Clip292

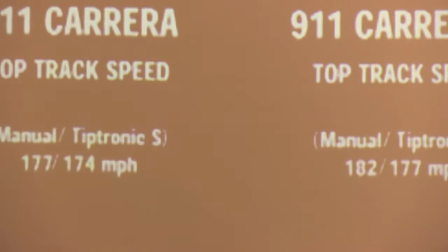(0:04)
Okay, so today I wanted to talk a bit about the ambition. So ambition is the dedication, drive and determination one has for prospering and achieving their goals in life. Humans are all the same. We each have dreams and desires we wish to complete in life. The ambition to achieve those goals is the driving force that can lead each person to success. What I was trying to say here is everyone has a dream of owning, or probably most of them have a dream of owning an expensive or a luxury car. Till today, I have the desire to own my dream car, probably in the near future. And the reason why we chose this advertisement is because it has an emotional attachment to it. You can actually tell by how the advertisement is trying to connect this, connect this viewers to the product by showing the visual interest. So I'm going to talk about the shorts and tangles. So here they are showing that the guy who's sitting in the classroom are bored about their class and there is a close
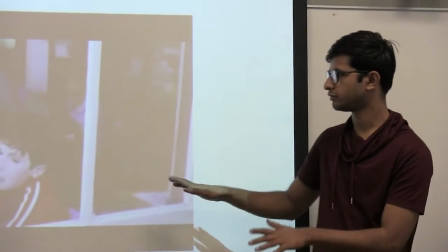(1:53)
up short about the emotions and then he certainly looks out of the
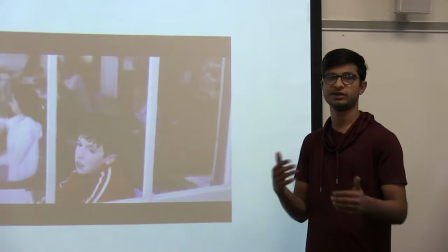(1:58)
window and he sees all the things that amazes him.
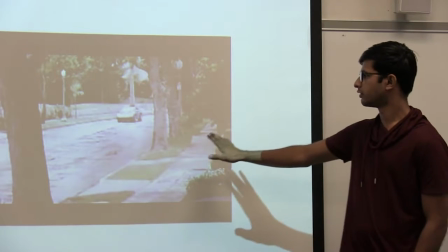(2:06)
And then there is a coil coming right there and the camera goes
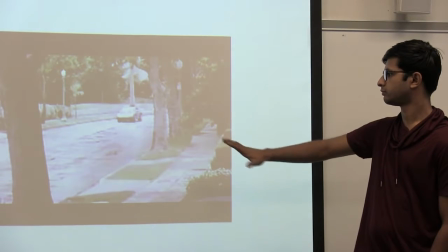(2:12)
slow motion and everything like between the car and the guy who is watching.
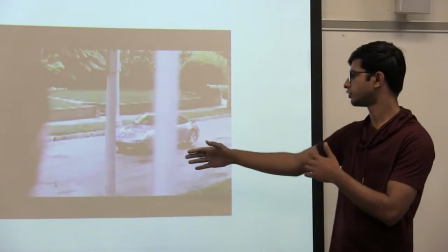(2:20)
Yeah, here is the shoulder short to connect
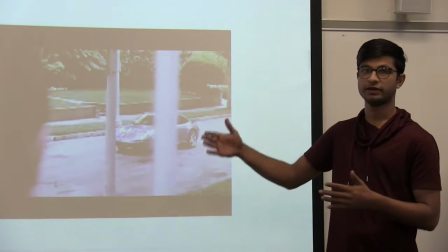(2:26)
with the car and the guy to each other.
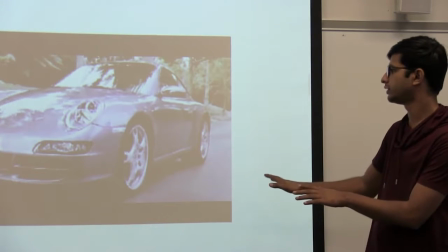(2:33)
yeah and here is a close and short of the product so to show and
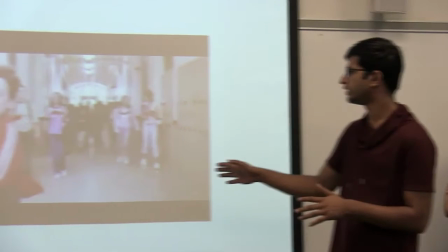(2:42)
in this short they are trying to show us that the
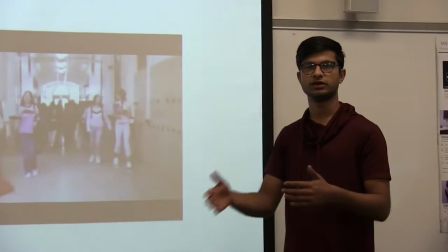(2:49)
guy who was in the school so he's
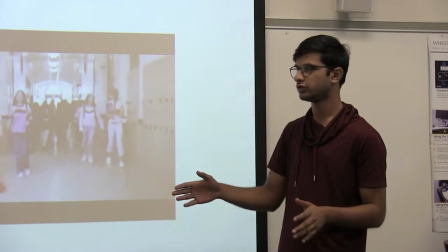(2:55)
rushing through the school to show that he has
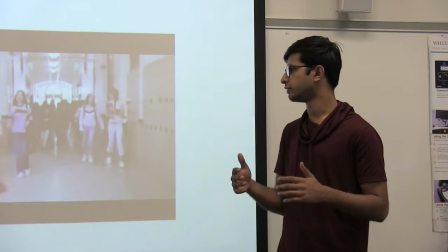(3:01)
ambition and very excited about what he saw and he wants to
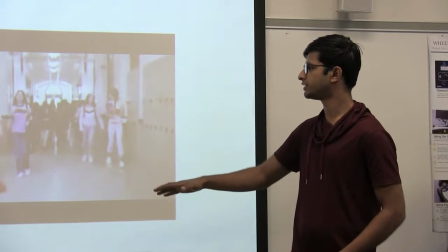(3:07)
go there and the camera movements with the guy.
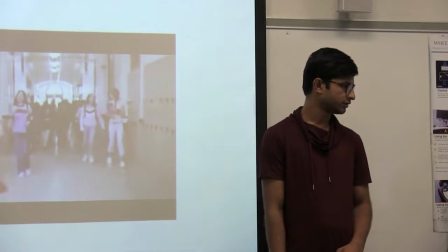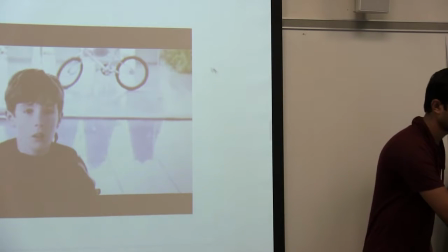(3:16)
I think I should go for a video here to show you more about that.
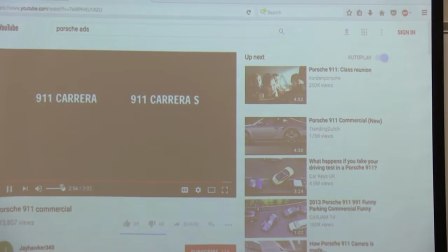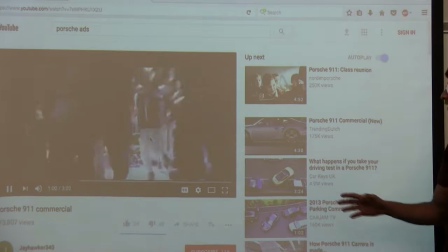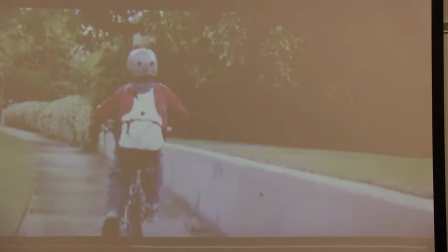(3:36)
So here are the camera movements of how the guy rushing towards the dealership.
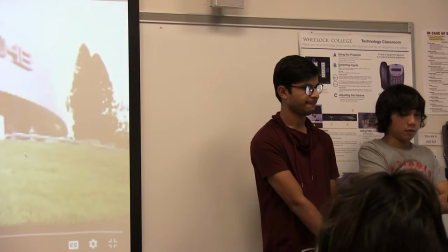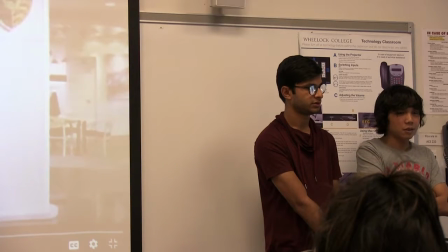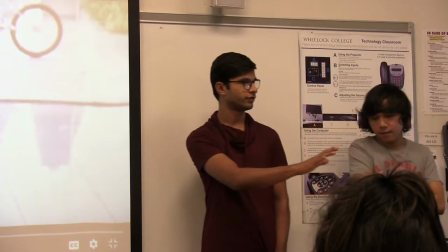(3:56)
And here is a close shot of the guy to
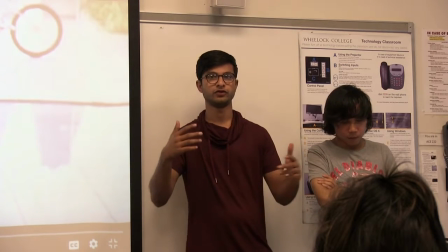(4:01)
show that he is excited and confused to go to the dealership for the first time.
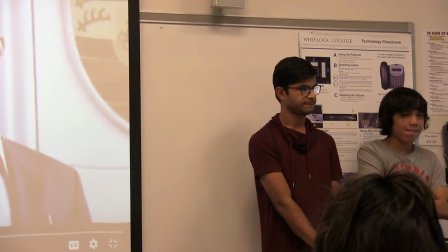(4:08) Yeah, do you have the new 911? Yeah, it's right over here.